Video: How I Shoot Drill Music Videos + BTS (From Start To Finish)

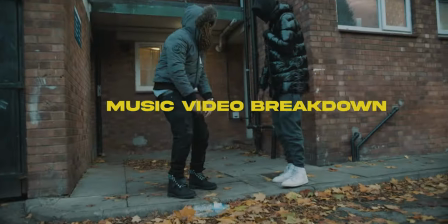0:00 What's up YouTube it's your boy Drippy and in today's video I'm going to be going through a behind the scenes of a music video I shot recently. Now before I get into the video I just want to give a shout out to all the people who've been watching my videos. I finally hit up 1000 subscribers so thanks to everyone that's been supporting the channel.
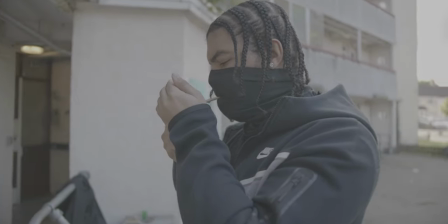0:14 I'm going to give you guys something back, I'm not sure what it is now but check the link in the description and you'll find a free gift.
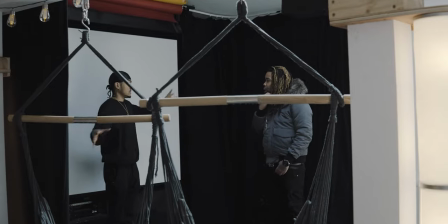0:19 And if I get into the first location we shot in the studio and before I even start shooting I always like to walk around with the artist, show them the location and walk them through the type of shot selection. The idea that I came up with is if we black out the entire studio, fill the back with some haze.
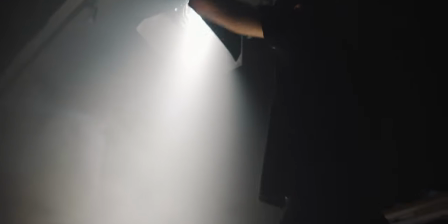0:34 Now in the studio there was a spotlight aiming directly down at the artist. And it was quite a harsh light which worked really well with the fog.
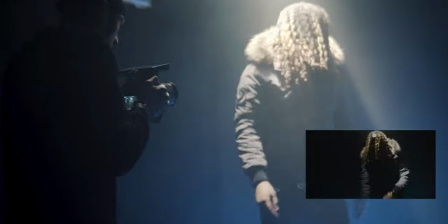0:41 So you could see the atmosphere and all the particles in the air. So I decided to get multiple different takes mixed between close shots, mid shots and wide shots.
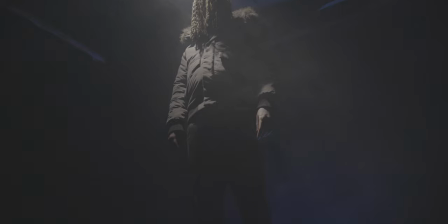0:49 And then the cutaways I got in this location are shots of him standing in the smoke. Shots of him walking through the smoke.
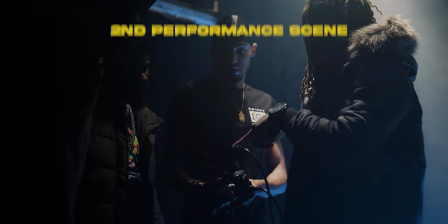0:54 And just mainly B-roll shots that were complementing the performance shots. We wanted a group shot in the same location so we'll be able to cut between another dark location scene simply All there was was a sofa in the
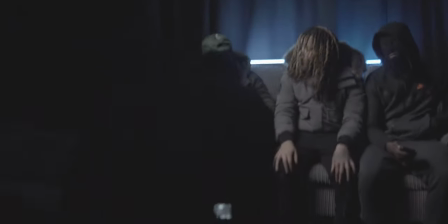1:03 back to RGB lights behind the sofa So it was giving separation to the artists in the front and then I set up my cop light
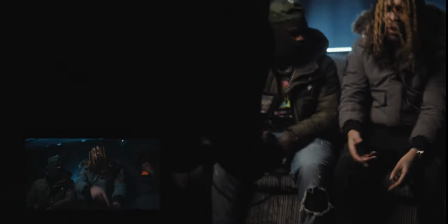1:09 with my soft box and grids Really the same kind of setup with the performance scenes as the scene before some handheld shots close wide medium And once you finish the studio we actually finish on time with 10 minutes to spare That's another thing if you guys ever have to shoot in the studio be aware of the time you never want to get over because some studios charge late fees and then after that we got a real simple basic shot on the
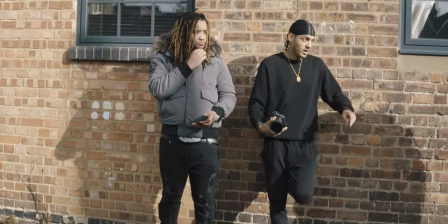1:29 street so three handheld shots close mid and wide shots the one of the premise of the songs was people chatting on the internet so
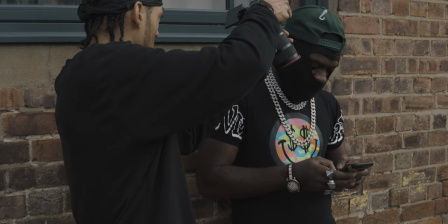1:36 with one of the cutaways we got one of the guys messaging on his phone and all i'm going to do is create some graphics on top of a
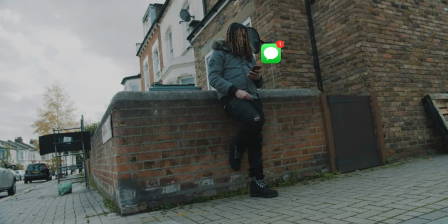1:42 holograph of him just like typing and then i got another cutaway of the artist reacting i also decided to get a drone shot so i could use it as an establishment shop so then at the third and final location we decided to shoot outside a block of flats and shooting outside a block of flats now is I don't know how many times I've said this on this channel but we're shooting drill music video it just comes with
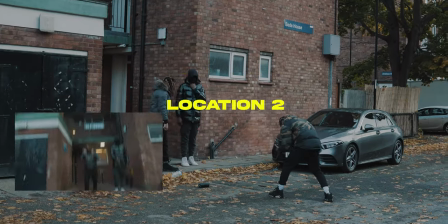2:00 the territory at this location I once again decided to shoot at one handheld just so I can match what it seems easily because
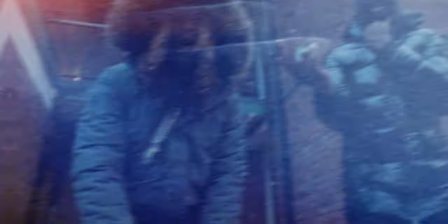2:06 eventually when I cut it there's always going to be a scene that matches the sway of the camera then it will sway back into the other location that's basically it with the video is a really short song so we don't have to shoot that many performance scenes I had to make up with more cutaways the
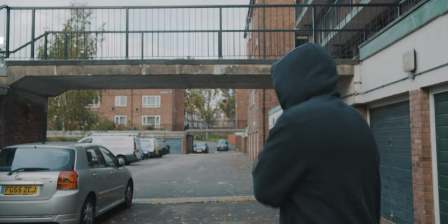2:20 only other thing I included in this video is a freestyle video I have their lyrics and images flying on the screen as he's rapping out to JP photography for catching the behind the scenes and behind the scenes photography make sure to follow her on the Instagram I'll leave a link down below now also make sure to follow me on Instagram at drippy visuals underscore just keep up to date with what I'm doing also follow me on discord I'll leave the link for my discord down below and that's it it's been your boy drippy thanks for watching